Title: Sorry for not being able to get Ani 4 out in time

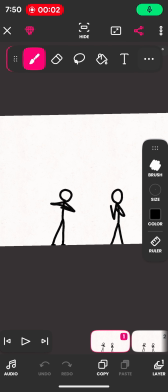This is hello. It's me. It's Iodine. Um, my recent post has gained a lot of traction, so I thought I'd show you every single individual frame and my thought process when making them. And also because I didn't, you know, get my, you know,
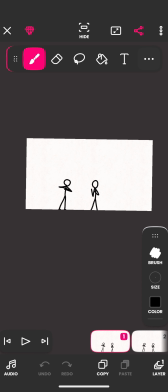animation for day 4 out on time. It's because it's finals week right now. So trying to keep up with animating every day is kind of difficult whenever, I'm trying to focus on my studies and I couldn't. So that's why I made today's extra special.
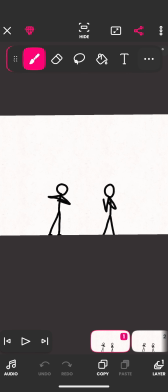So this one, I don't know, I just drew two characters because that's my new thing is drawing two characters.
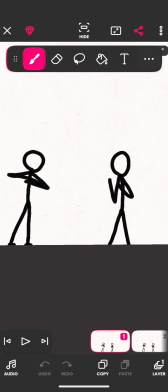I'm going to try and continue off of this one. So, yeah, this one is going to be my main character for most of them. I don't know if I'm going to have any dignifying traits, but on this one,
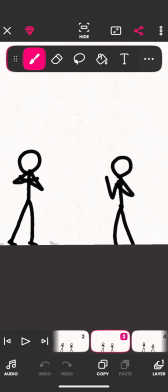I just made him close his arms, and then I added a windy visual effect because, look,
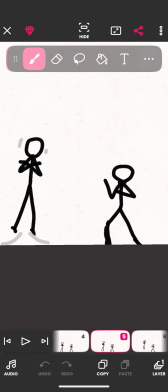he starts to lift off the ground. So I make it swoop under his feet, right?
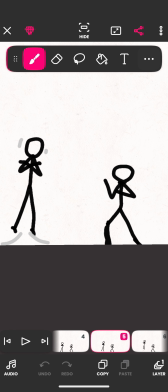A lot of these are bundles and are in one smooth thought. And I came back to add the whooshing off of his head because I was like, might as well.
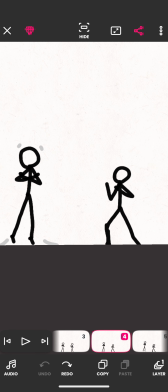Also, originally, I did not have these feet here. I added them because it's a nice detail to look out for.
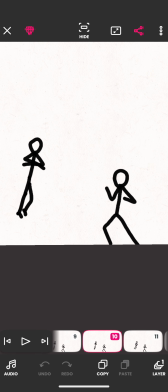Anyways, he crosses his arm for about a couple of frames, uncrosses them, wind particles.
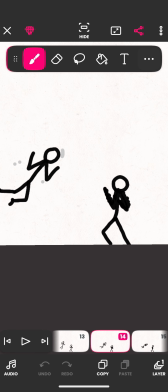And that's just to show a lot of motion, mainly. And this is also to show the motion of him like, oh shit, he's about to attack.
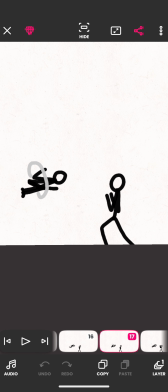And boom, shockwave. Puts up his arms, just like, ooh. He lets his guard down for a little bit, then puts it back up.
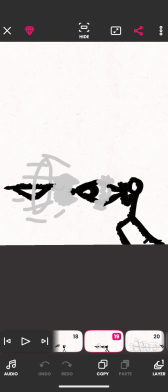Because in the next frame, he moves a considerable amount from being smashed
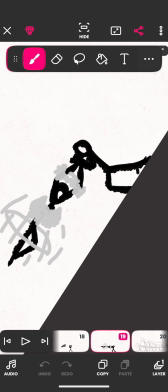by this. And this is just like the breaking of the supersonic barrier right here. Boom. Boom. I don't know what that is right there, but pretty much, oh shit.
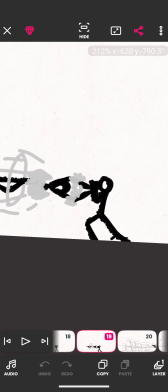And I did this because moving him like this makes him look like he actually moved.
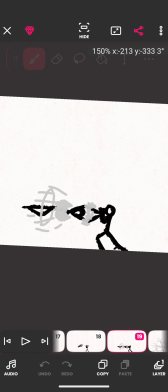When you play it.
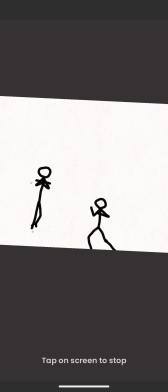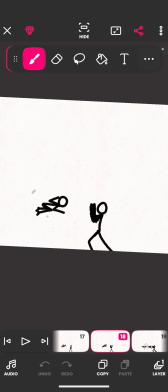What that ad? Gosh darn it. There's ads in this app now, which suck.
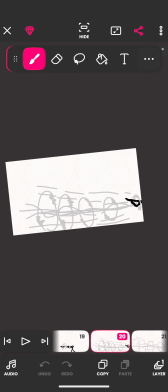Yeah, so yeah, and then boom. He's flying off with him off screen.
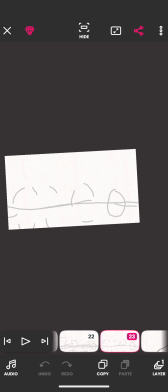Wind effects, fading away. And before it can completely fade away, boom. Classic Family Guy cutaway.
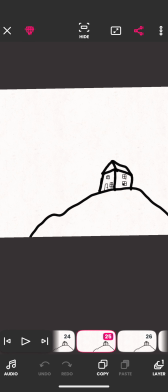And then you can see a little dude. You can see a little guy walking across the thing, and then you see that little blur.
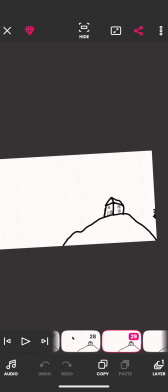Bang.
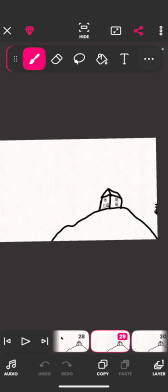It didn't show this on the short whenever I cropped it for some reason, but pretty much, boom, a flash goes by. And then in the next frame, bang, the shockwave hits.
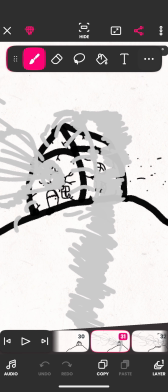And the house here is actually,
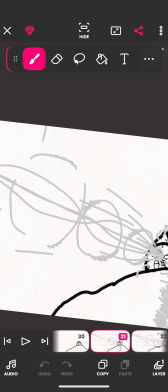I don't know why I put so much effort into something that a lot of you really actually can't even see without this video.
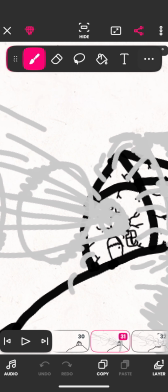But hey, people may go out their way, plus it looks satisfying to me.